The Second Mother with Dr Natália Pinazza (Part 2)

When analyzing a film, it's important to consider its socio-political background because the film's context often informs both the subject matter and the formal elements of a film, including, for instance, editing, soundtrack, camera work, and mise-en-scène. In The Second Mother, the focus on the family unit and the exploration of the internal domestic environment testifies to ongoing changes in Brazilian society, which have transformed previously demarcated social boundaries and spaces. So the Second Mother uses the space as a strategy to convey class conflicts. The interiors of the house are imbued with social meaning as they reflect a viewed hierarchical structure, which conveys that this family member, the second mother, Val, is in fact a migrant, poor, and ultimately a servant. Arguably a legacy of the slavery past, these women, inserted in an upper middle class household, often live in a small room at the back of their employer's house, namely the maid's room, in Portuguese,
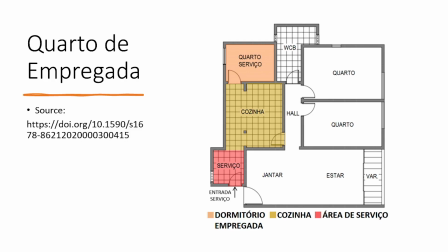1:21 o quarto de empregada. The recurrence of the social demarcation in Brazilian society has shaped the very architecture and design of houses and apartments, which led to the creation of o quarto de empregada, the maid's room.
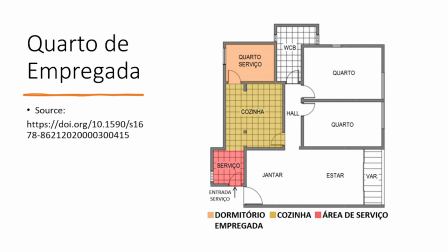1:38 Here you can see an apartment floor with the maid's room. It actually says quarto serviço, but that's the equivalent of where Val, the protagonist of The Second Mother, lives in the house.
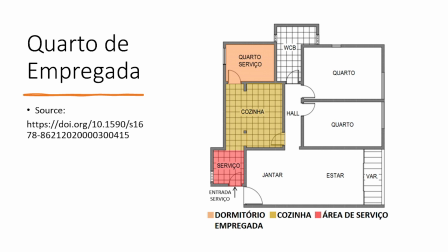1:51 It's less common now, but in the past, having a maid's room was relatively standard for apartments and houses designed for the upper class in Brazilian cities, as maids would live with the family and take care of their kids full time.
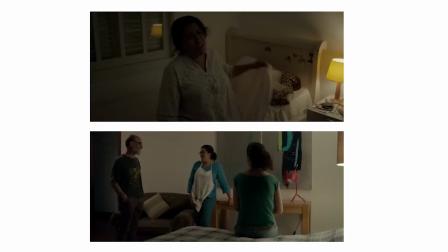2:08 So here you can see a screenshot of Val in her tiny room, which is the maid's room, and her daughter, Jessica, who doesn't accept to be in the maid's room, asks to stay in the visitor's room.
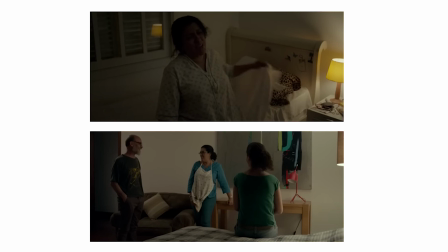2:22 We will expand on how the tension between mother and daughter reflect changes in Brazilian society, but firstly, let's consider how the film uses camera work and space to establish that there is social segregation.
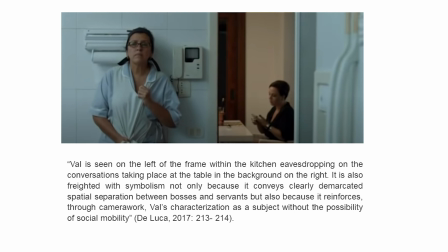2:38 So here you can see a screenshot that shows Val on the left of the frame within the kitchen and the family in the background having dinner. This frame indicates how Val is always confined to a limited space in the house.
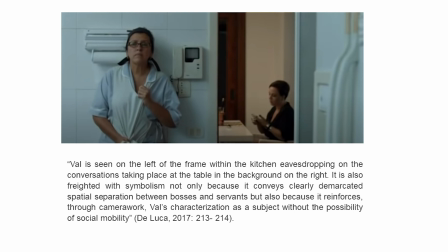2:57 I quote here film scholar Thiago De Luca, who articulates how the camera work emphasizes demarcated social segregation in The Second Mother. According to De Luca, quote, Val is seen on the left of the frame within the kitchen,
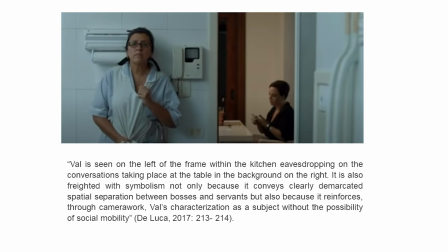3:14 eavesdropping on the conversations taking place at the table in the background on the right. It is also freighted with symbolism, not only because it conveys clearly demarcated spatial separation between bosses and servants,
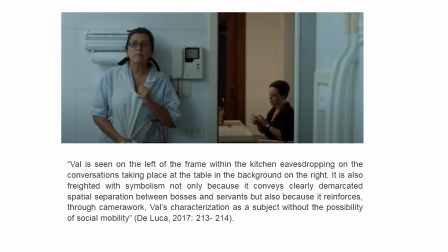3:29 but also because it reinforces, through camera work, Val's characterization as a subject without the possibility of social mobility. End of quote. So this idea of crossing over, going to the other side of the house, has a broader social context. Characters such as Val and Val's daughter, Jessica, they stand for an emerging class in Brazil, which started going to places that have traditionally belonged to the elite and the upper middle class, such as shopping malls and airports. Brazil, a country historically marked by its abysmal inequalities, saw a change around the time the film was made.